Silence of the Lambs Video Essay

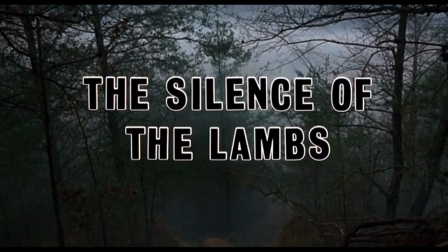0s
Hello, I am Parker Johnson, and this is my video essay for the 1991 film Silence of the Lambs, directed by Jonathan Demme.
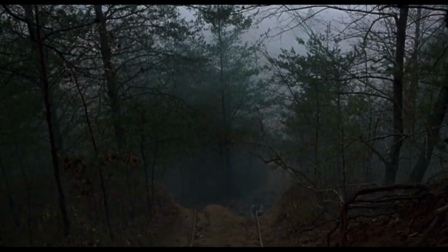9s
In this film, Jodie Foster plays Claire Starling, an FBI trainee that is on the hunt for the serial killer Buffalo Bill, played by Ted Levine.
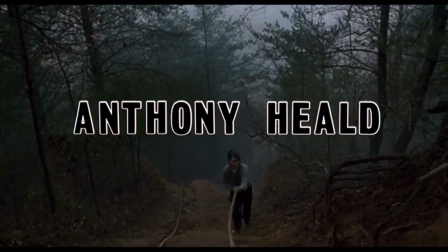18s
She uses the help of Hannibal Lecter, played by Anthony Hopkins, an imprisoned genius serial killer and psychiatrist.
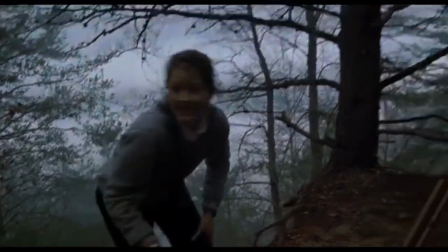26s
While this is happening, Buffalo Bill finds his next victim, Catherine Martin, played by Brooke Smith, and keeps her in his dungeon.
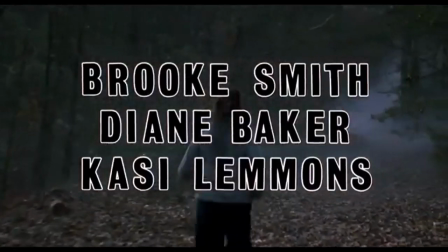35s
Silence of the Lambs is known for its cinematography. Some important devices used in the film include close-up shots, camera angles, and lighting.
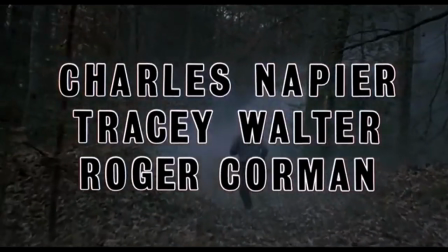44s
Close-up shots are often used in the film to heighten tension by increasing the emotional intensity of the scene.
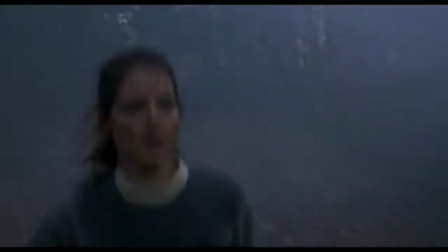49s
Camera angles are often used to show the power dynamic between characters in a scene.
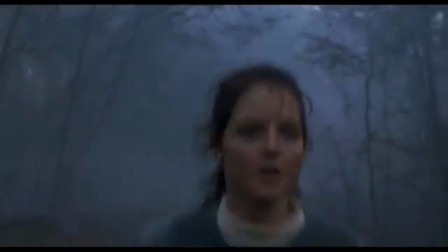54s
The lighting often sets a somber tone that elevates the sense of tension in the film.
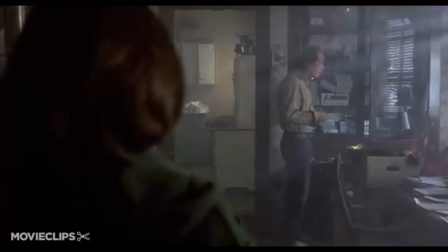60s
In this scene, the low-key lighting on Buffalo Bill's house, along with the set design, establishes an ominous tone.
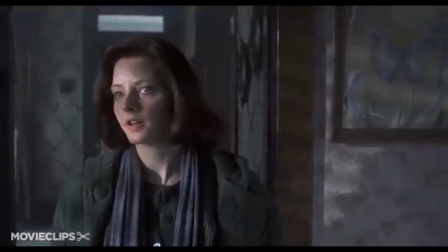67s
The natural lighting, contrasting with the darkness of the house, shows that the house is disconnected from the world.
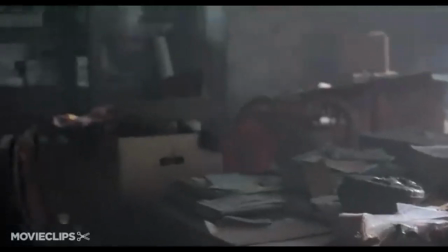73s
The paper spread across the desk demonstrates Bill's insanity,
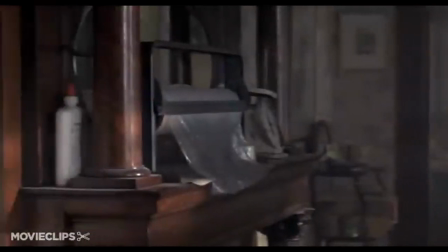78s
along with the saran wrap and other supplies that the viewer is led to believe he uses on people that he has killed.
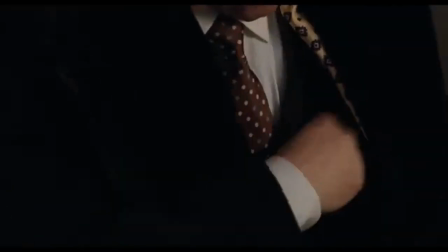86s
In this clip, we see Hannibal's warden look for his pen in his jacket.
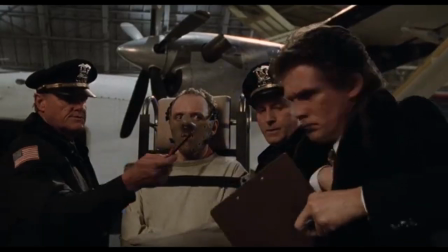92s
Sinister music plays as we see a close-up shot of Hannibal's face.
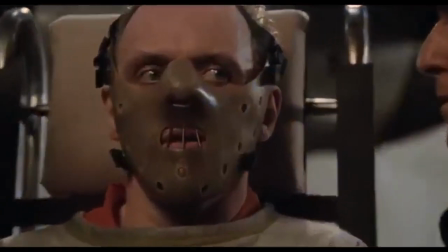95s
The editing of the transition from Hannibal's warden looking for the pen to the close-up shot of Hannibal's face,
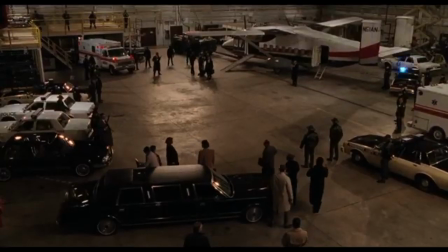102s
along with the music, clearly signaled that Hannibal had the pen and had a plan to use it.
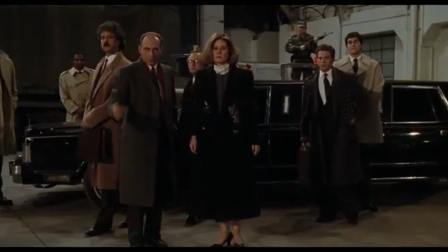107s
The costume design of Hannibal's clothes and the set design also helps establish Hannibal as a very formidable person.
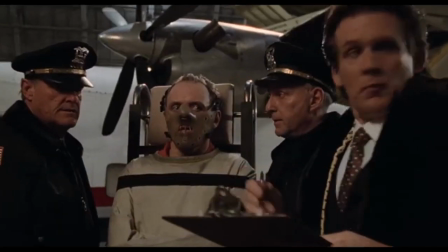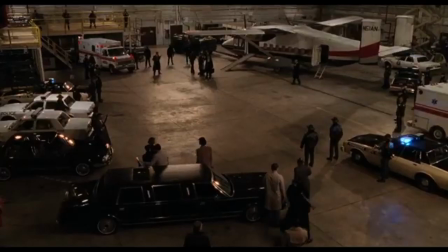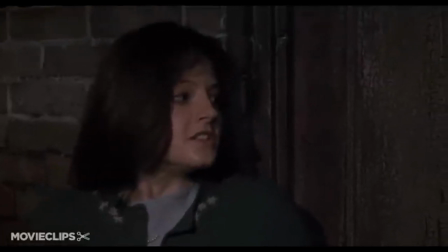128s
In this scene, the pacing and the lighting set the tone.
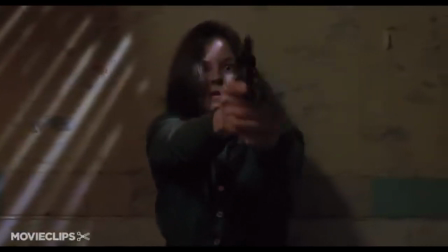132s
The quick cuts to the empty rooms and creepy objects sets a disturbing tone, which is enhanced by the lack of light.
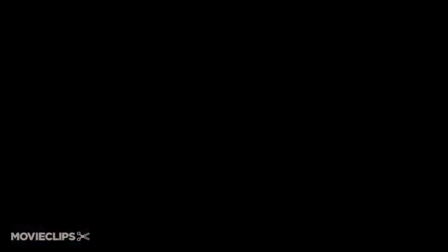139s
The lack of light lets the viewer know that Clarice can't see very well, while Bill can see her.
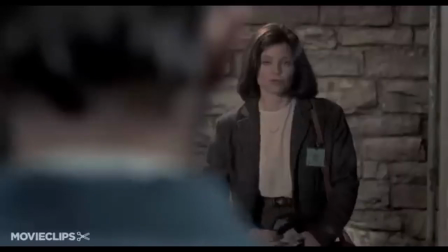147s
In this clip, we see Hannibal in his cell.
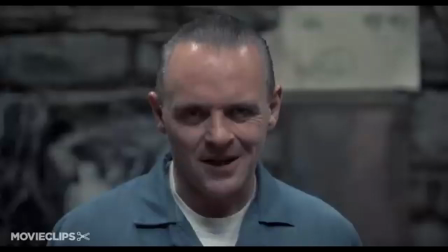150s
Just before Agent Starling went over to Hannibal, a guard told her not to get close to him no matter what.
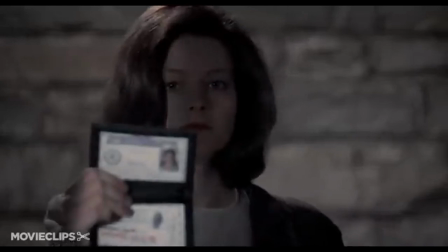157s
Hannibal asks Agent Starling to come closer to him so he can see her credentials.
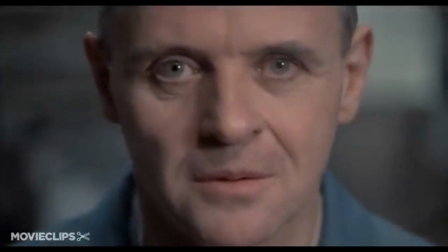163s
As he walks closer to her, light is shown on his face, illuminating his sinister smile.
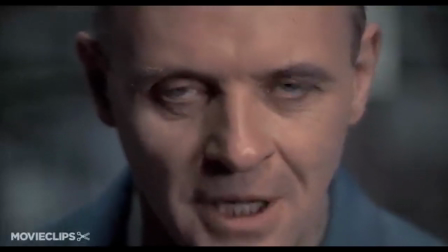169s
The lighting and the close-up shot of Hannibal's face introduce the character as a menacing person.
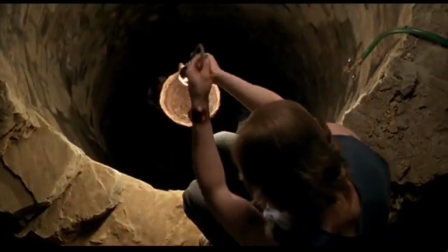176s
Finally, in this clip, we see Buffalo Bill and his victim in Bill's dungeon.
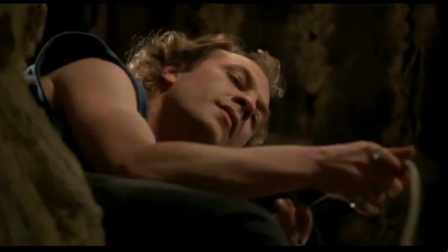181s
The camera angles used in the scene help highlight the power dynamic between the two,
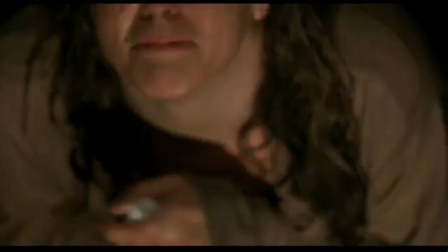186s
with Bill being portrayed as powerful and his victim being portrayed as powerless, shown here.
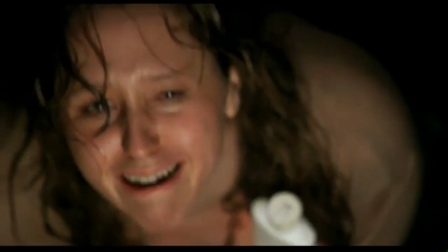192s Please. Please. I want to go home, please.
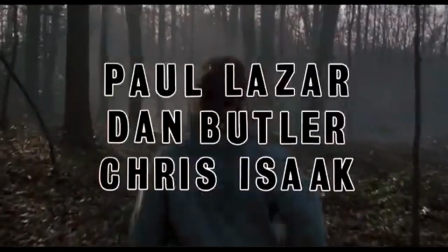199s Please. It places the lotion in the basket.
Jonathan Demme is known for the characters he creates.
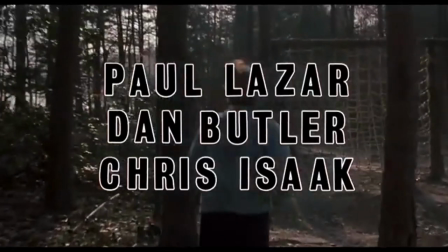206s
He makes characters that viewers are invested in and feel close to.
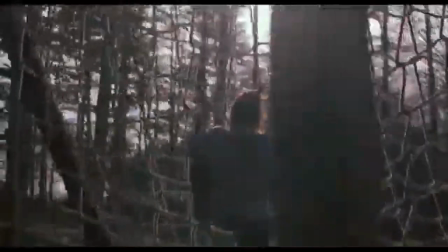210s
He does this through the use of cinematic techniques, with the most well-known being his close-up shots.
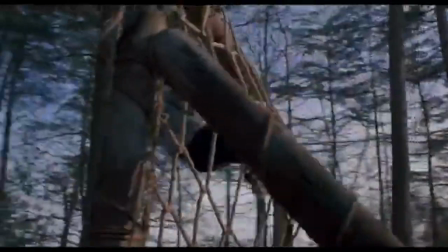216s
Demme uses many close-up shots to emphasize the character's emotion.
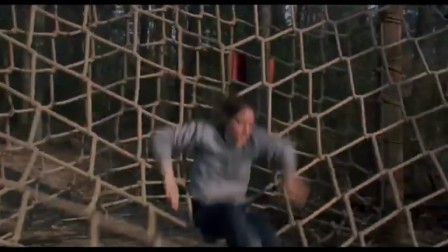221s
The technique is used many times throughout Silence of the Lambs, and it does a great job connecting the viewer to the characters.
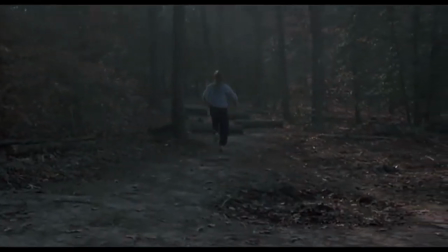229s
The acting performances from the film were highly praised upon release.
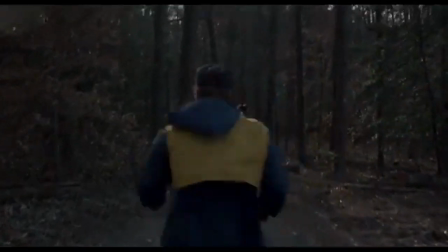233s
Both Jodie Foster and Anthony Hopkins won Academy Awards for Best Actress and Best Actor, respectively.
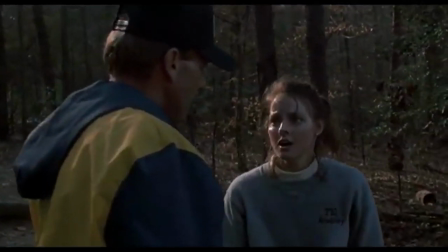240s
The acting performances in this movie were widely considered to be amazing, and I agree.
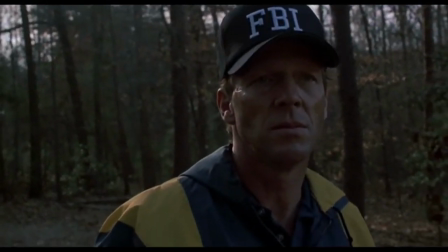245s
Jodie Foster played her role perfectly and really developed her character well.